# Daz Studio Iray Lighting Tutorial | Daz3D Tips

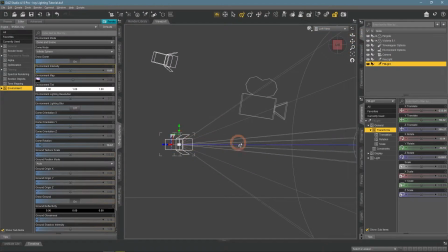20:57 This is better.
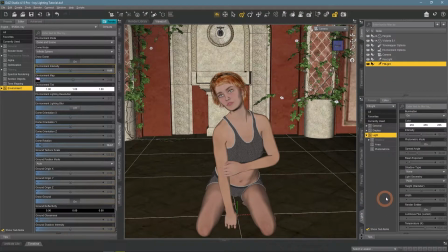21:02 Time to set it up. It needs to be similar to the key light, so also a rectangle. But I will make it quite bigger, so it would not mess with the main shadow from the key light and will be much softer.
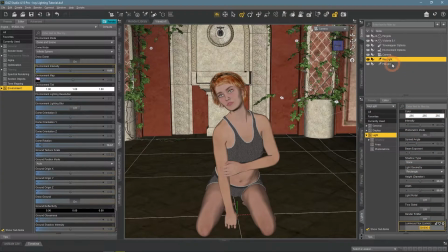21:18 For the strength, usually fill light is around 2 times weaker than the key. So I have done exactly that. And about temperature, I want it to be even warmer than the key light. As it is weaker and bigger, it will not dictate the feel of the scene, but instead will supplement it.
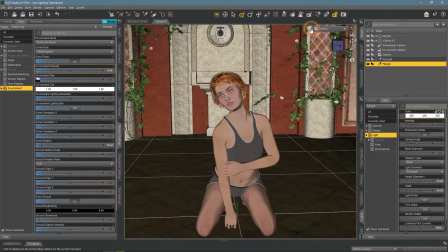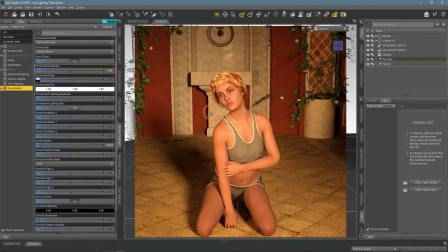21:44 It looks much better now. There are fewer dark spots, more of the character is visible and lit. Shadows are not as dark anymore. A reminder of how it looked without fill light.
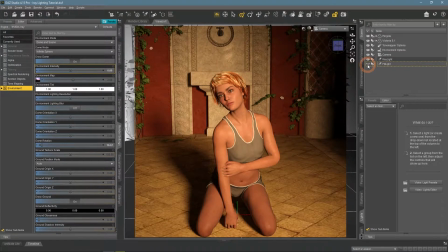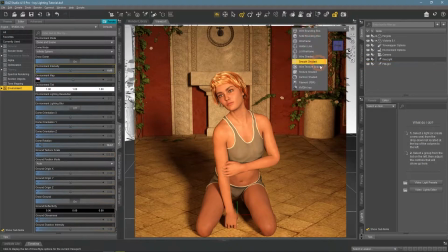22:04 Now for the last of the lights.
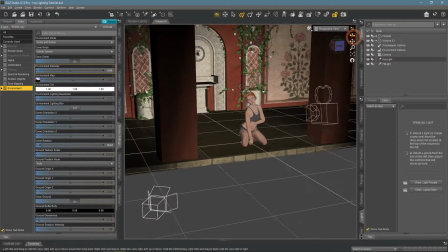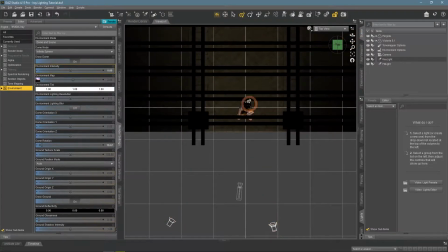22:11 Looking from the top, we have 2 lights that illuminate character from the front, but nothing in the back.
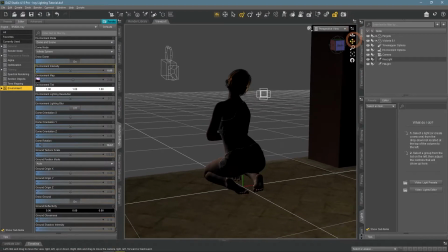22:19 So if we will look, the back is very dark. You may think that why would you care?
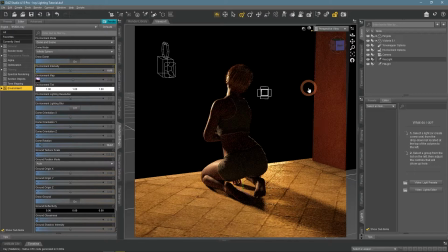22:26 It is not visible on the render anyway. But even though we are rendering from the front, the illuminated back of the character will add dimension to the character in the scene.
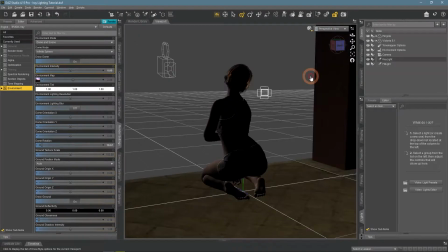22:37 Make it pop out more. Besides, we will use it also to make a little highlight on the character's hair.
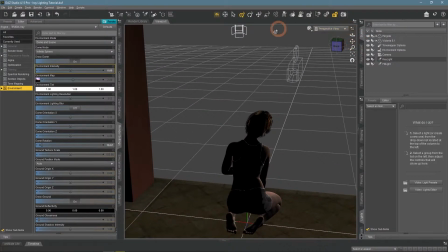22:45 Such light is called a backlight or sometimes a rim light.
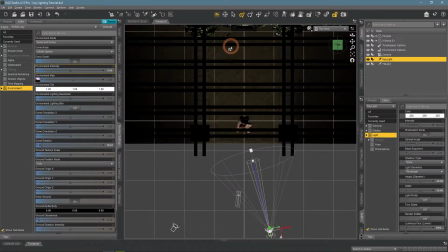22:52 And usually placed opposite to the key light to compensate for the darker and deeper shadows that it creates.
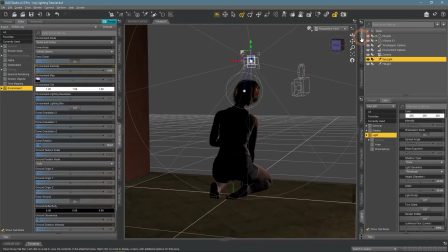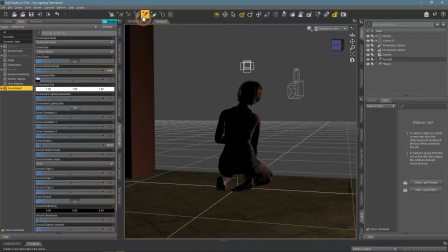23:05 Here is a good place.
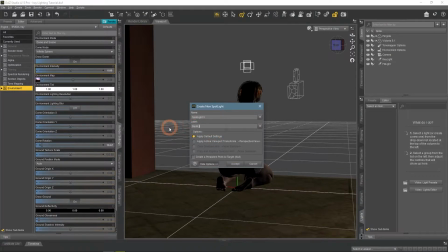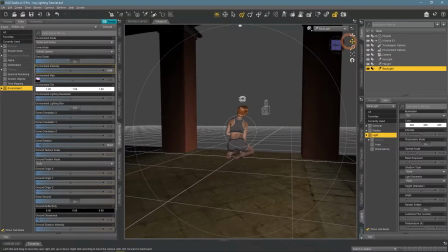23:15 Adjusting the location and pointing it higher, closer to the key light and character's hair.
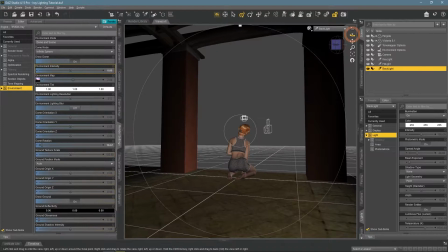Backlight should be the smallest of 3 main lights on the scene and the weakest. Made it twice as small as the key light.
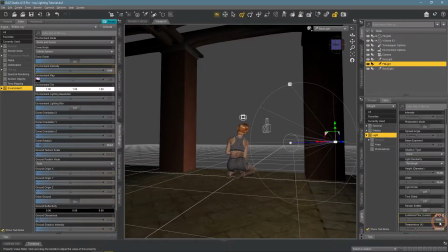23:37 And made it twice less intense than the fill light. Regarding the temperature, to create a highlight and a contrast on the scene, it should have a colder tone. So a value of 7000 it is.
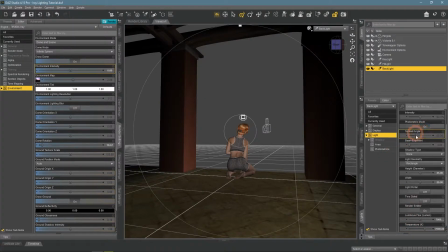23:57 A rim light is also a nice opportunity to mess with the spread angle and beam exponent settings. As we don't need it to light everything around, it may be more concentrated on the character itself.
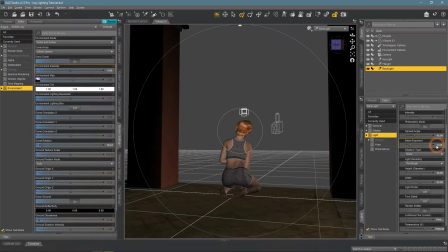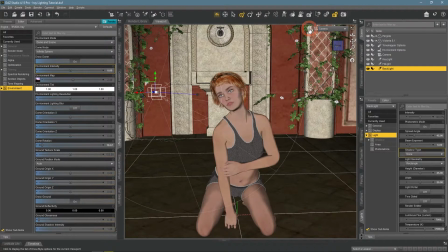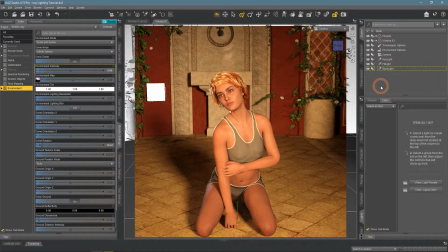24:20 On the rendered view, I right away see a couple of problems. First of all, is that we can see the light itself. I forgot to turn off the render emitter. But we can also see that the light provides a really strong illumination.
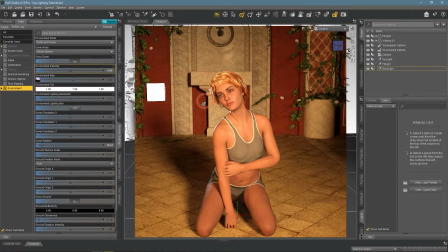24:38 Hair is highlighted, but everything is too much. The back of the character looks very bright and white. So I turn off the render emitter and decrease luminous flux 10 times.
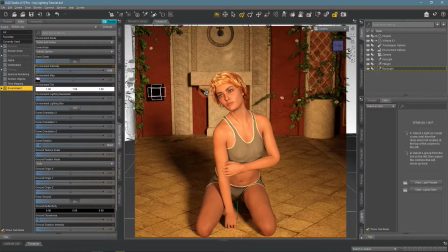24:56 The same problems persist. The character still lights a bit too much. And even though we don't see an emitter itself anymore, but there is a black rectangle in its place.
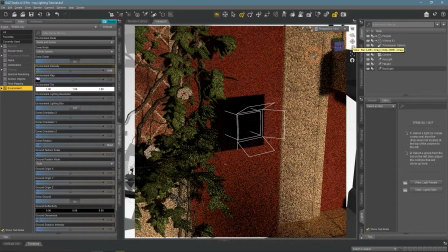25:08 If we look closer at this rectangle, we will see that it is the shadow of the spotlight.
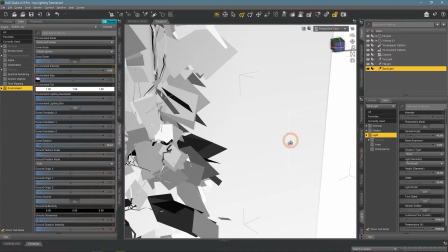25:13 Despite we don't see an emitter on render, it is still there and we can see its shadow on the wall.
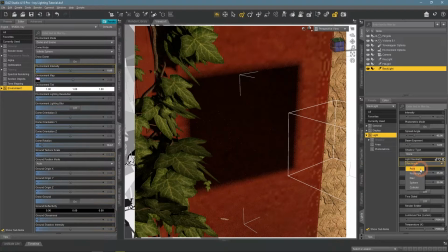25:20 One of the solutions is either to make this emitter much smaller, so there would be no visible shadow,
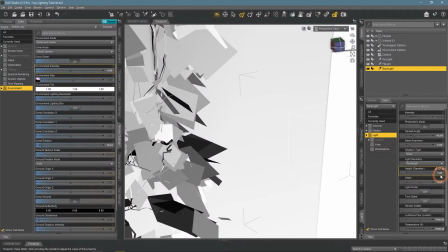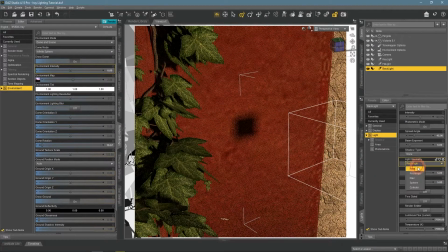25:33 or to change geometry to the point light. But these are not good solutions, as then the light becomes too small.
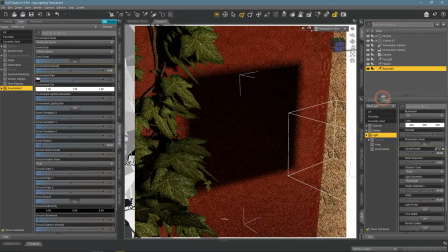So the only and the easiest solution that comes to mind is simply to move the light a bit to the side, out of the rendered image.
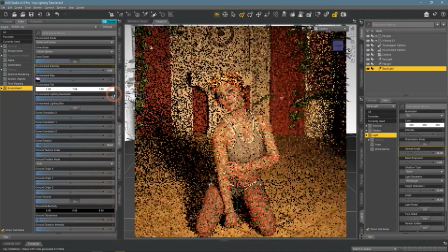25:59 It is still there and provides the same light, but we can't see it on the render.
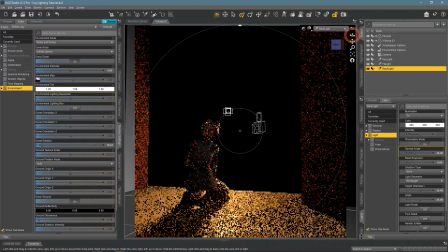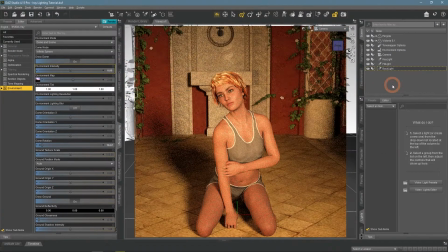Lowered the luminous flux even more.
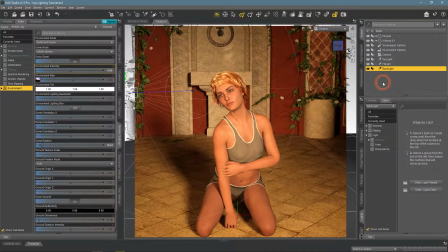26:28 It still provides some dimension to the character and highlights the hair, but it is not overwhelming and does not take away from other lights.
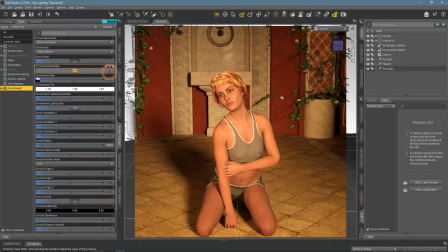26:48 Now it is time to turn on the HDRI and look at the final results.
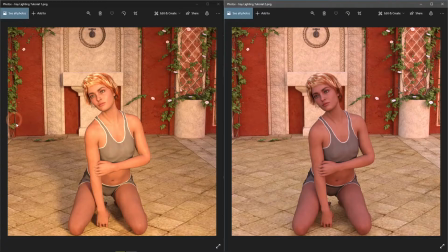26:57 Here are the resulted renders with and without the 3-point lighting. It is seen how the image on the right is inferior. It has a very even, bland, and not interesting lighting. Basically no shadows too, nothing sticks out.
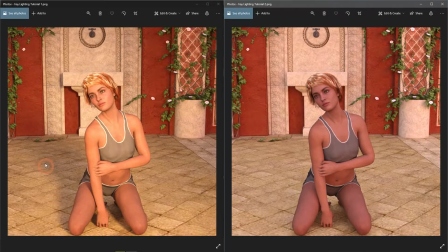27:14 While on the left character just attracts more attention to itself. They are the center of the scene and it is seen clearly.
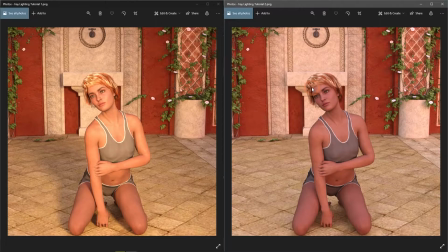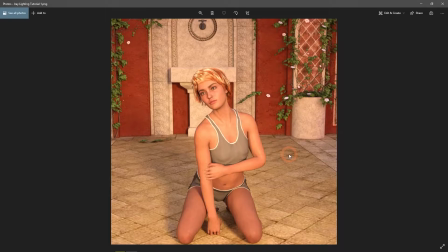27:35 One of the things that you should understand is that 3-point lighting is not some mantra that you should blindly follow. The greatest thing is that it is very flexible and you are free to do whatever you want.
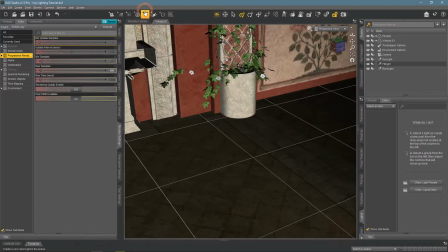27:48 Like here, this part of the scene is still a bit dark. I can easily go and add another light to compensate for that.
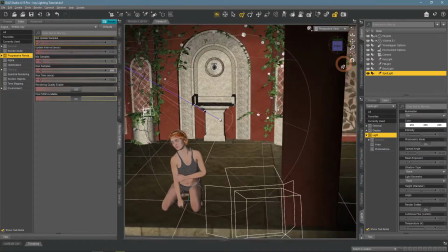27:57 We are still utilizing the 3-point lighting, as we are using the main techniques from it, or at the least are based on it.
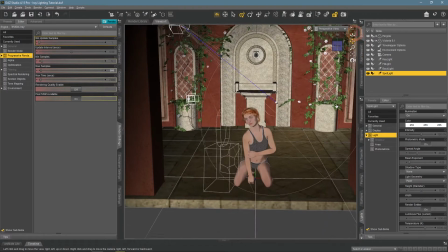28:06 Or also to create dramatic lighting, you can just use 2 main lights, the key and back.
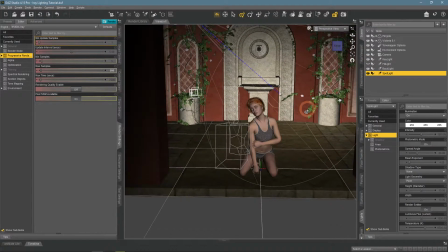28:13 Like this, you will have part of the character in a shadow, which can have a very dramatic effect.
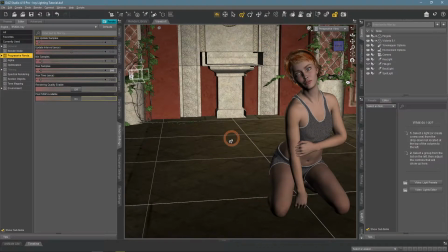28:22 Also, this technique can be used in the indoor lighting. The one thing that you should keep in mind in such a situation is that it may be a good idea to place indoor lights in a way, how they would be in a real room.
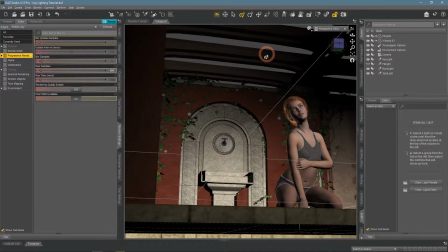28:36 Such things as that artificial lights are very often located on the ceiling.
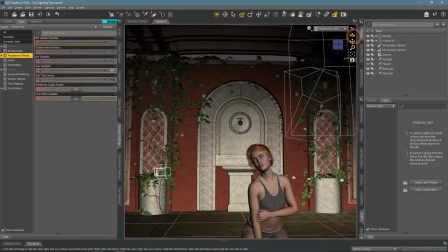28:41 And that natural lighting usually comes from the windows. In my situation, it could be this part of the scene.
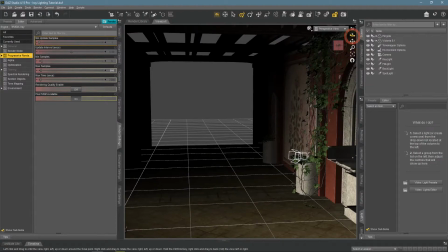28:49 Or somewhere like that. But this is definitely not an indoor scene, so not a very good example.
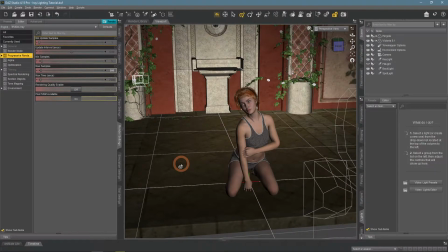28:59 Also, I want to recommend you some extra add-ons that can help you with the Iray lighting.
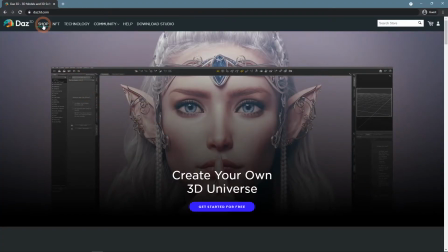29:05 All of them and more can be found on the Daz3D.com.shop.
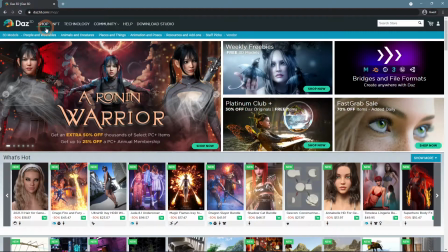29:10 One of the main aspects of this and many other scenes was an HDRI.